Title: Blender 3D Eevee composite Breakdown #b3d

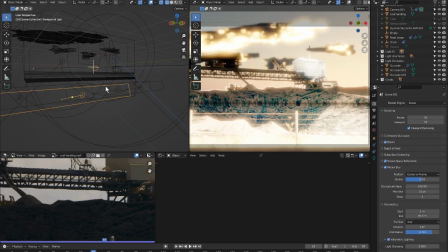8:12 So these lights down the bottom are producing some controlled lighting in the foreground.
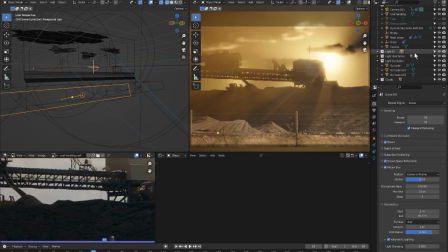8:18 If I turn back on the volumetric and I turn off those lights, you can see that they're not contributing anything anymore. So this plane is very empty, and these are very dark, and the
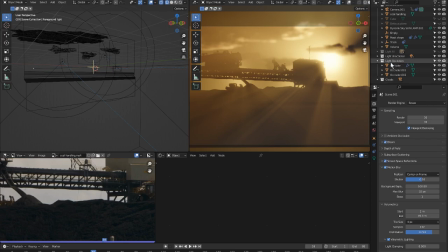8:33 volumetric lighting is too strong, so I needed to bring up those levels, but I didn't want to do it based on the material with emission, because that's difficult to control interactively. You'd have to build masks, which I did do for something else, but in this case I used local lighting.
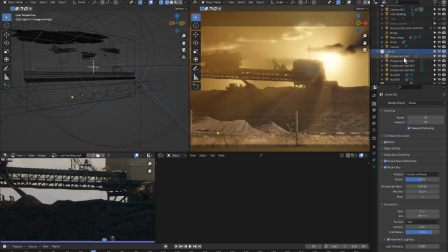8:49 The great thing about lighting in Eevee, much as I guess you can do in cycles, is that you can control the way that the light falls in your volume. And what I mean by that is, if we go over here to the light properties, you can actually change the contributions based on the type of lighting.
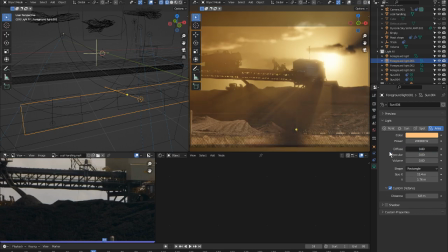9:09 So if I turn off the light there in the middle, you can see it dims. This is just the diffuse lighting. I didn't use specular because reflections suck. But if I used volumetric, then I'm going to overwhelm my volume. That was no good. But because I could turn that off, that means that I was choosing to only light the surface of this plane.
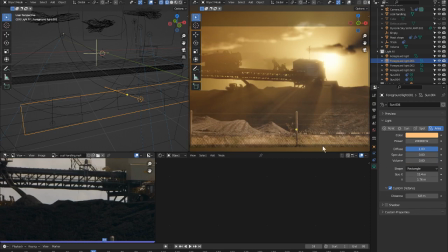9:29 Now, light groups would be great, because light groups mean that you could, say, associate a light with a particular object. If I had another foreground plane with an alpha channel, I could light that independently. If I had a light group, that I could put that light and that object in together in the scene, that'd be great.
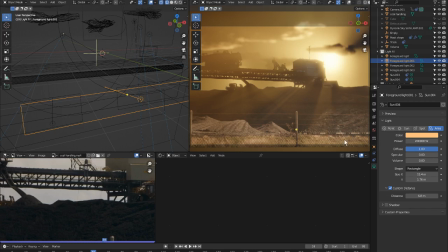9:47 But in this case, all I can do is separate out volumetric from diffuse or specularity. But it's quite useful. And I also found that I could put a light up near this cabin or large shed on top of the infrastructure,
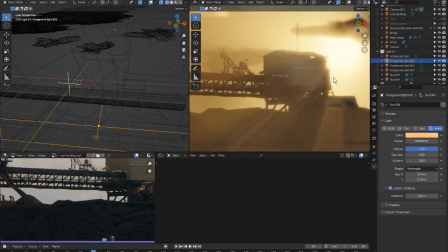10:02 so that I could see a bit more of this detail. And I think, which light is that? It's not the sun. Nope. Let me see. It's one of these lights. I'm sure it's that one.
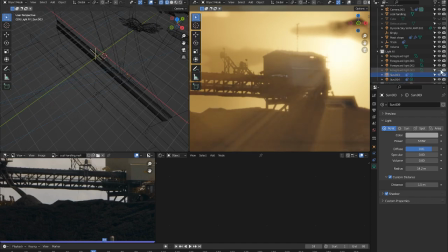10:24 Not that one. Not that one. Fill light. Not that one.
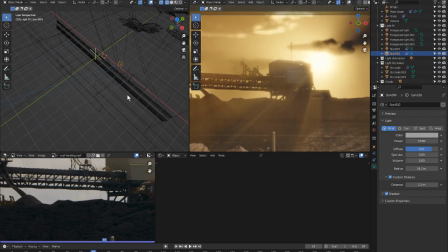10:38 Anyway, I had to light this shed up as well, so I'm not sure which one that is. Should be one of these. This is riveting viewing, I'm sure.
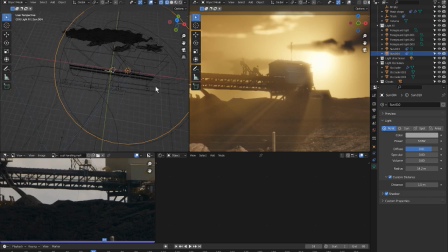10:54 Oh, the other thing about lighting, of course, is that, maybe it's this one.
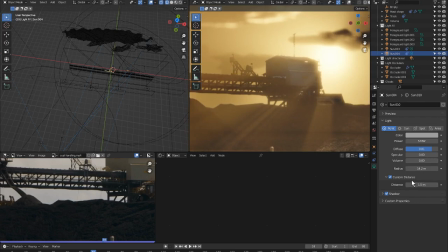11:04 The other thing about the lighting is that in Eevee you can easily change the distance of the light effect by changing the, oh there we go, there's the fall off for that light. So you can see my key isn't actually all that great.
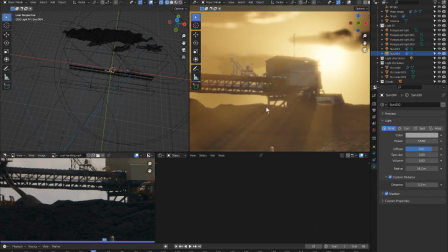11:19 It's fine when it's in shade, but when I expand it you can see all these white bits here. That's not so great. So I don't want to illuminate my bad key, so I just want to illuminate this shed. So based on the size of the light, I can just wind back its fall off so that it's no longer affecting that shed.
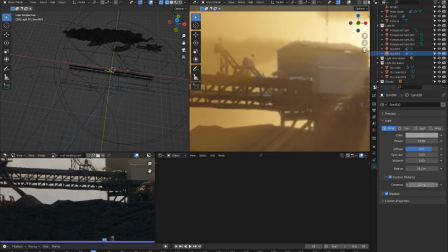11:38 If I zoom in, you can see that taking effect. See how it falls away? So we're only on the shed, and then I can get rid of it till we get to the shed. So I just need to bring forward the shed, but not everything else.
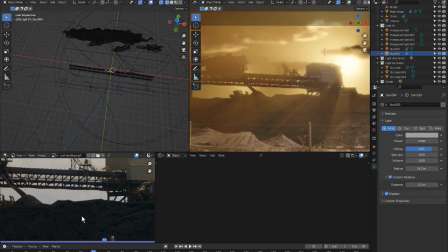11:51 Now, also about the bad key, if I go back here, you can see that I built the key elsewhere.
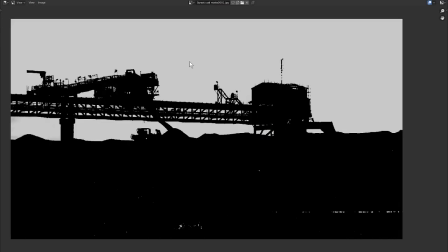11:59 Whoops, wrong one. Here's my mat. It was a bit awkward to pull this key. It's not a great key. I've masked down the bottom here in the material view.
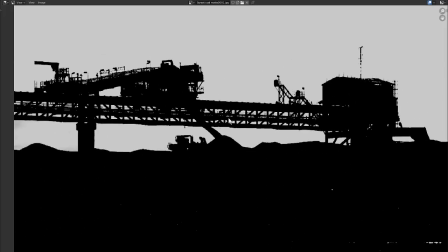12:09 But all of this fine detail it had a lot of
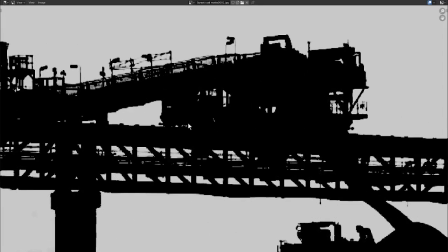12:15 fine edges, so it was difficult to pull a decent Luma key or anything off of.